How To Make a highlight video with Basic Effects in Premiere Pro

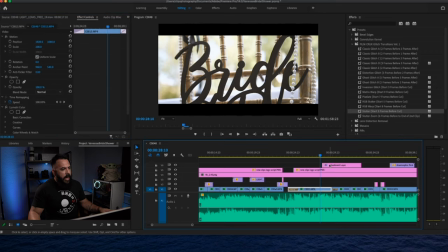So now that adjustment layer has an effect applied to it, if we let it play now, you'll see that it actually has that stutter effect. It's pretty quick, pretty easy. For those people that have ever worked in like in Photoshop and use adjustment layers, it affects everything that's below it.
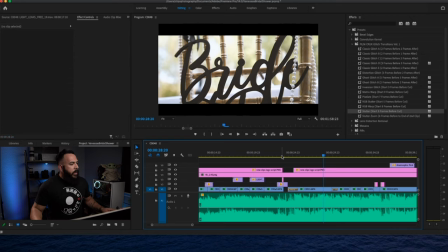So what I mean by that is
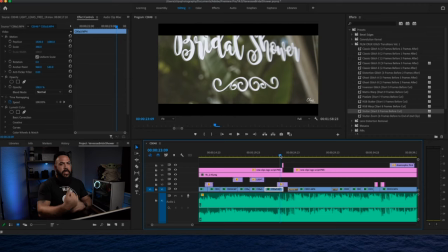you're gonna want to make sure where it actually is in the stack of the layers, so that way it only affects what you want it to affect.
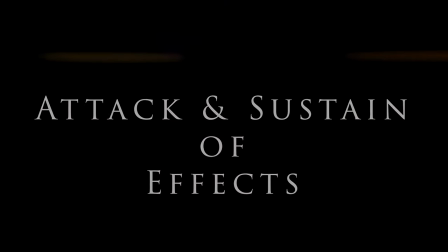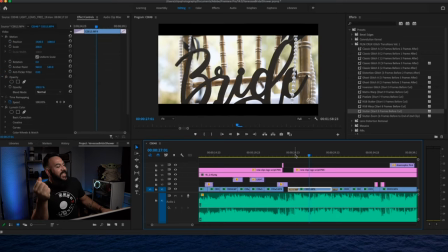All right, so I'm gonna stop right there because I mean, that really doesn't seem like much, but I just wanna talk about purpose, right?
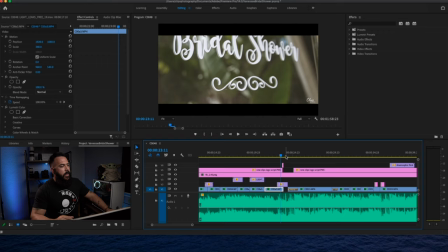So the reason I wanted to talk about this effect in particularly was it's a stock transition, right? It's just a video transition. It's a dip to white and it's drug onto this. However, the length was important to me because as far as the music goes, there was this really
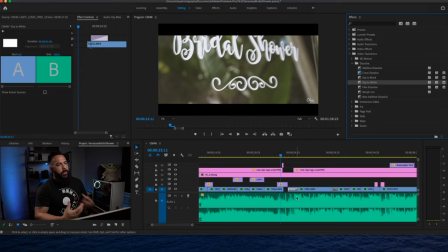heavy like bass sound that was the emphasis of the song and was the main part of this drop. So I wanted to make sure that this effect was held and sustained until that bass note came in. And to me, it just created a more dramatic effect.
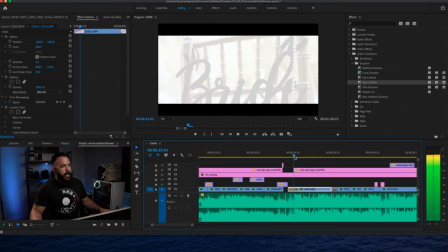So you can see like the reveal, it's white, white, white until that bass really comes in, and then it unreveals it.
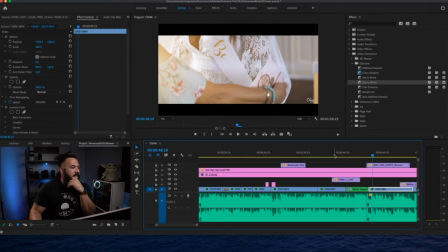All right, so here's the next part for us. This is a pretty big one.
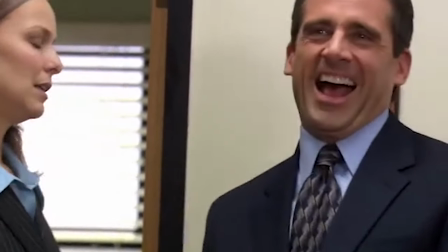That's what she said.
It's a nested clip.
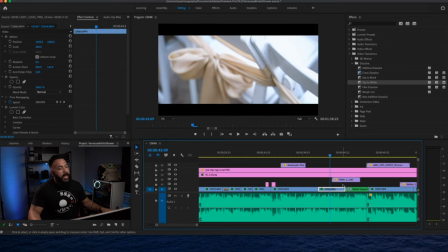So again, if this is like really basic, you know, I'm sorry, but I'm really basic, and this is for the people that don't really know. So what a nested clip is kind of like a pre-rendered clip,
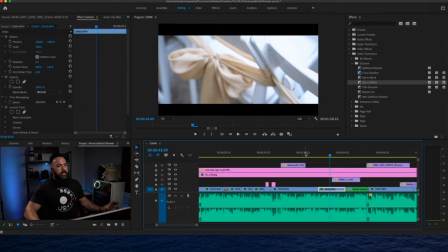and you can apply certain things to it and then render it out, and it'll have those effects or whatever you apply to it semi-baked into it. It is truly non-destructive, so you can always go back,
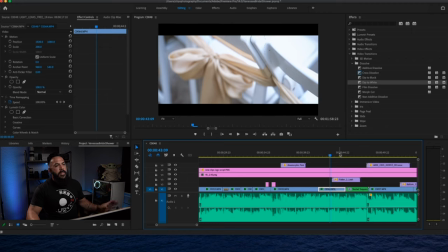but on the timeline it becomes nested, as in almost like glued together now. So I'm gonna show you.
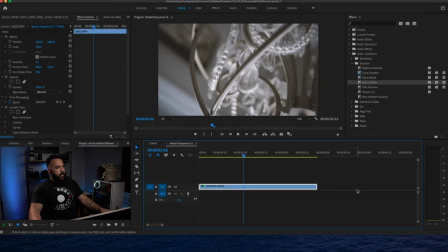It's green because it's nested, and you can double click on it and you'll see it actually pop up here on your timeline area.
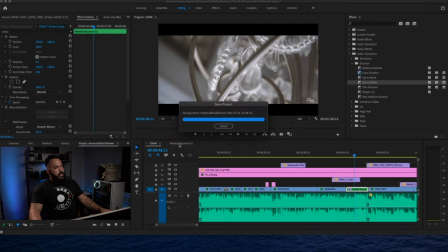This is my sequence, and this is the nested sequence here. So what I wanted to do was I wanted to increase the speed of this clip, and I did just that. I took the clip
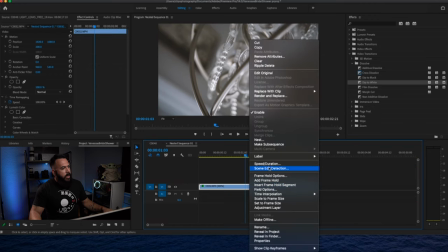and you right click the clip and you click on speed and duration,
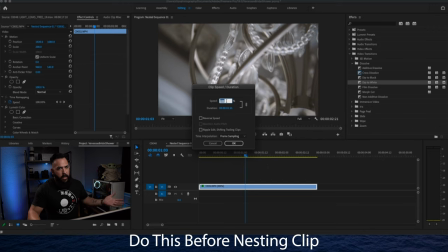and you'll see that I've upped my speed to 200% to speed that clip up 2 times.
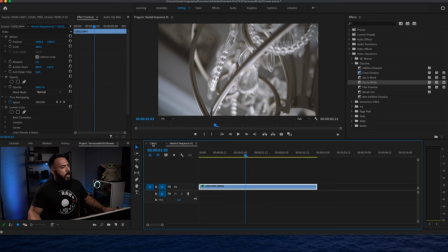So there's a little caveat to speeding up the clip,
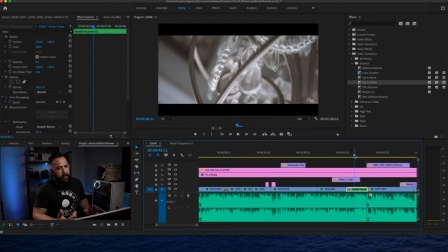is that you can't speed up a clip and use the you can't use warp stabilization on that same clip if it's not nested. When you apply warp stabilization, it'll actually give you an error. Premiere will be like, you can't use warp stabilization and a speed adjustment at the same time.
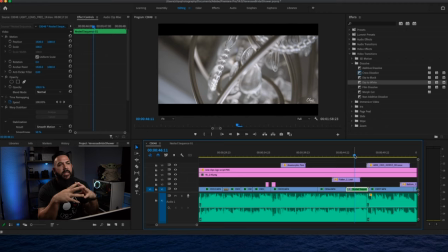So the way to get around that, if it's not such a horribly shaky clip, or it's not really, really long, so you're gonna see that warping on the edges. If it's a short little burst clip like this, you can get away with it. When I brought it back to my timeline, I went up to the video effects,
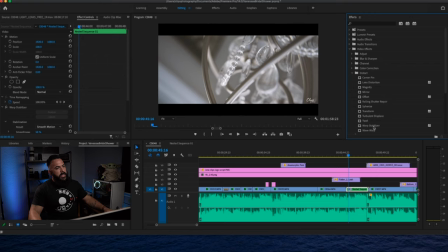and under distort, warp stabilization, and threw warp stabilization on it. And you can see that it's on this clip.